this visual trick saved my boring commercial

But I think for this one, I was just a little bit naive, I guess. But I'll say this, there are a lot of cheaper ways that you could actually do this. For starters, you don't need to use the innovative cart.
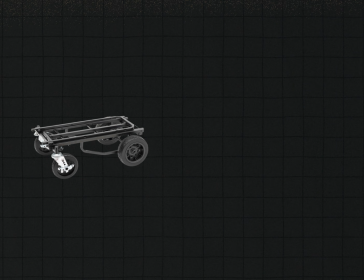[4:17]
Yes, it's easier, but you could combine one of the larger, just kind of like rock and roller carts with some plywood and other things like that. You could probably achieve a similar result. You could also look into furniture dollies or different things like that. I think if you were to go to Home Depot and just look for things that roll, you're gonna find some stuff. What's funny is the guy I'm working with on these projects, his name's Chris, and the girl that works with him is named Grace. They're an incredible team. The three of us work together to come up with the ideas for these projects, but he actually has done this previously with just like a little, I guess, like package cart. and they were able to strap a strap to the videographer that was working with them at the time.
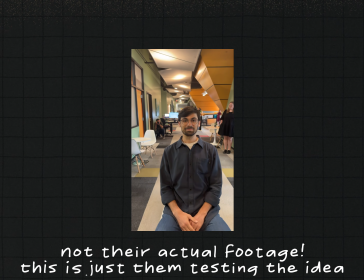[4:57]
And that guy just walked backwards holding his camera, and that allowed them to achieve a similar look. So there's lots of different levels and ways to do this. I think the way that we did it is not the cleanest, but definitely the easiest way to do it if you have a decently sized cart.
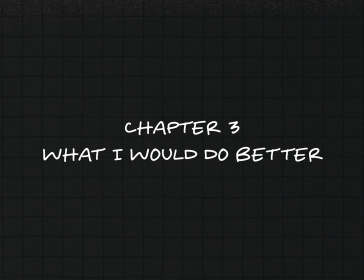[5:14]
There's definitely cheaper ways. When it comes to this shoot, there are a couple of things that I would do better. And one big thing is within the lighting.
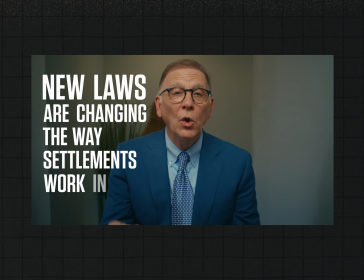[5:21]
So we have the lighting on our main characters, and that lighting is decent, okay?
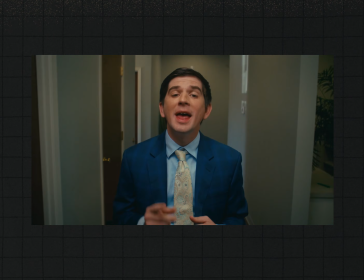[5:26]
It's close enough to them. It's a small softbox, but it's close enough that it feels soft.
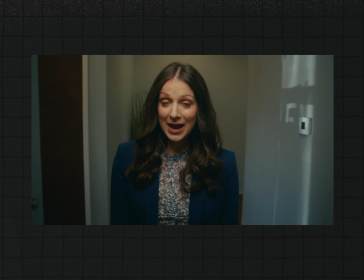[5:31]
But what I think I would have changed is through all this hallway, it seems a little bland.
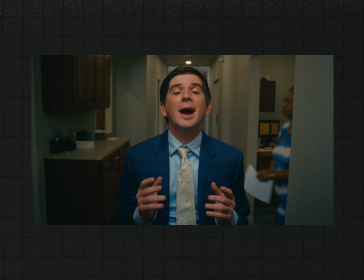[5:36]
And so I think I would have preferred, if we had had time, I would have preferred to add in shafts of light coming through like one of the sides all through the hallway.
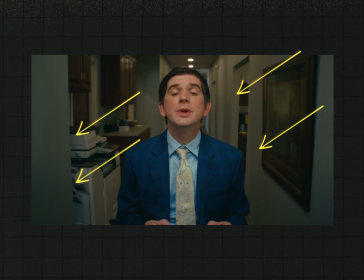[5:46]
That would just give us kind of a really unique look. And as we're going through, it feels like it's kind of golden hour with the sunlight coming in. And I don't know, just looking back on it now, I think that if we were given the time, I think that would have been totally worth it to do. The trick with this shoot is that we weren't just shooting this concept on this day. We actually had a whole nother concept I'm gonna make a video about called Make the Right Call.
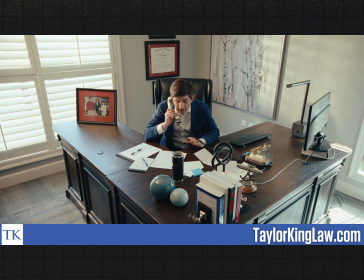[6:10]
And it was a whole office phone setup situation. So we shot this first concept in the morning and then used the afternoon to shoot the phone concept. So we just didn't have time to set up a ton of lights. Actually, my team was setting up the lights for the phone concept while I was finalizing the setup for this kind of Spike Lee-esque shot. But I've made you wait long enough because I think we need to talk about visual motifs. And this is going to be a common theme that you're going to start to see with all the shoots that I do, and really all the shoots that anyone does, okay? Because a visual motif kind of just gives your film or your commercial or whatever you're shooting a bit of a artistic grounding. Like, I don't know if that's the right word, but it gives it some creative direction. I think that's what I'm trying to say. When your shoot has creative direction, suddenly it has more value and suddenly it's more captivating. And I think if you were to just take what our characters are saying and you were to just put them in different rooms in their offices, let's say that, this shoot doesn't hit the same way. It doesn't have the same value. It doesn't look as cool. It's not as visually interesting because it doesn't really have any creative direction. So I think as solo budget filmmakers even, I think it's really important for us to think through some visual motifs that we can begin to add into our shoots.
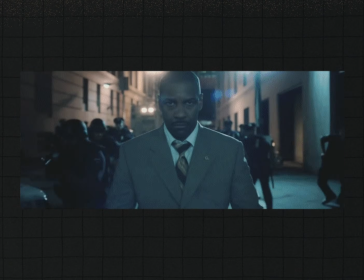[7:32]
Example of a visual motif could be the Spike Lee thing, but it could also be shooting all with super wide angle lenses.
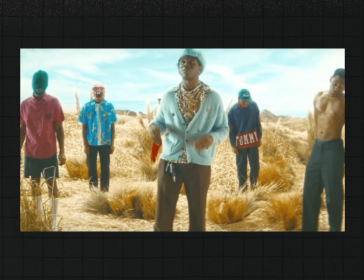[7:37]
It could be the little clone effect where you add multiple people into one frame, and you could do that off and on throughout the shoot. There's tons of different ideas. An easy way and a free way to figure out a bunch of different visual motifs would be to go to iCandy and just look through all the categories that they have. Like, they have so much there that you can look into. But if you just don't want to do the work yourself, I don't blame you. I actually made a guide of my favorite visual motifs that I'm actively using right now. So that's linked in the description below, totally free. So feel free to check that out. This visual motif is the #1 way to elevate your shoots.
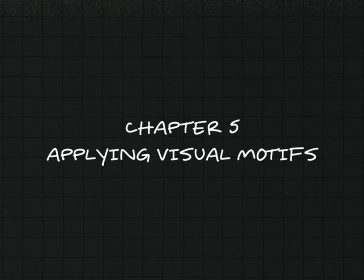[8:13]
Think of a corporate interview, right?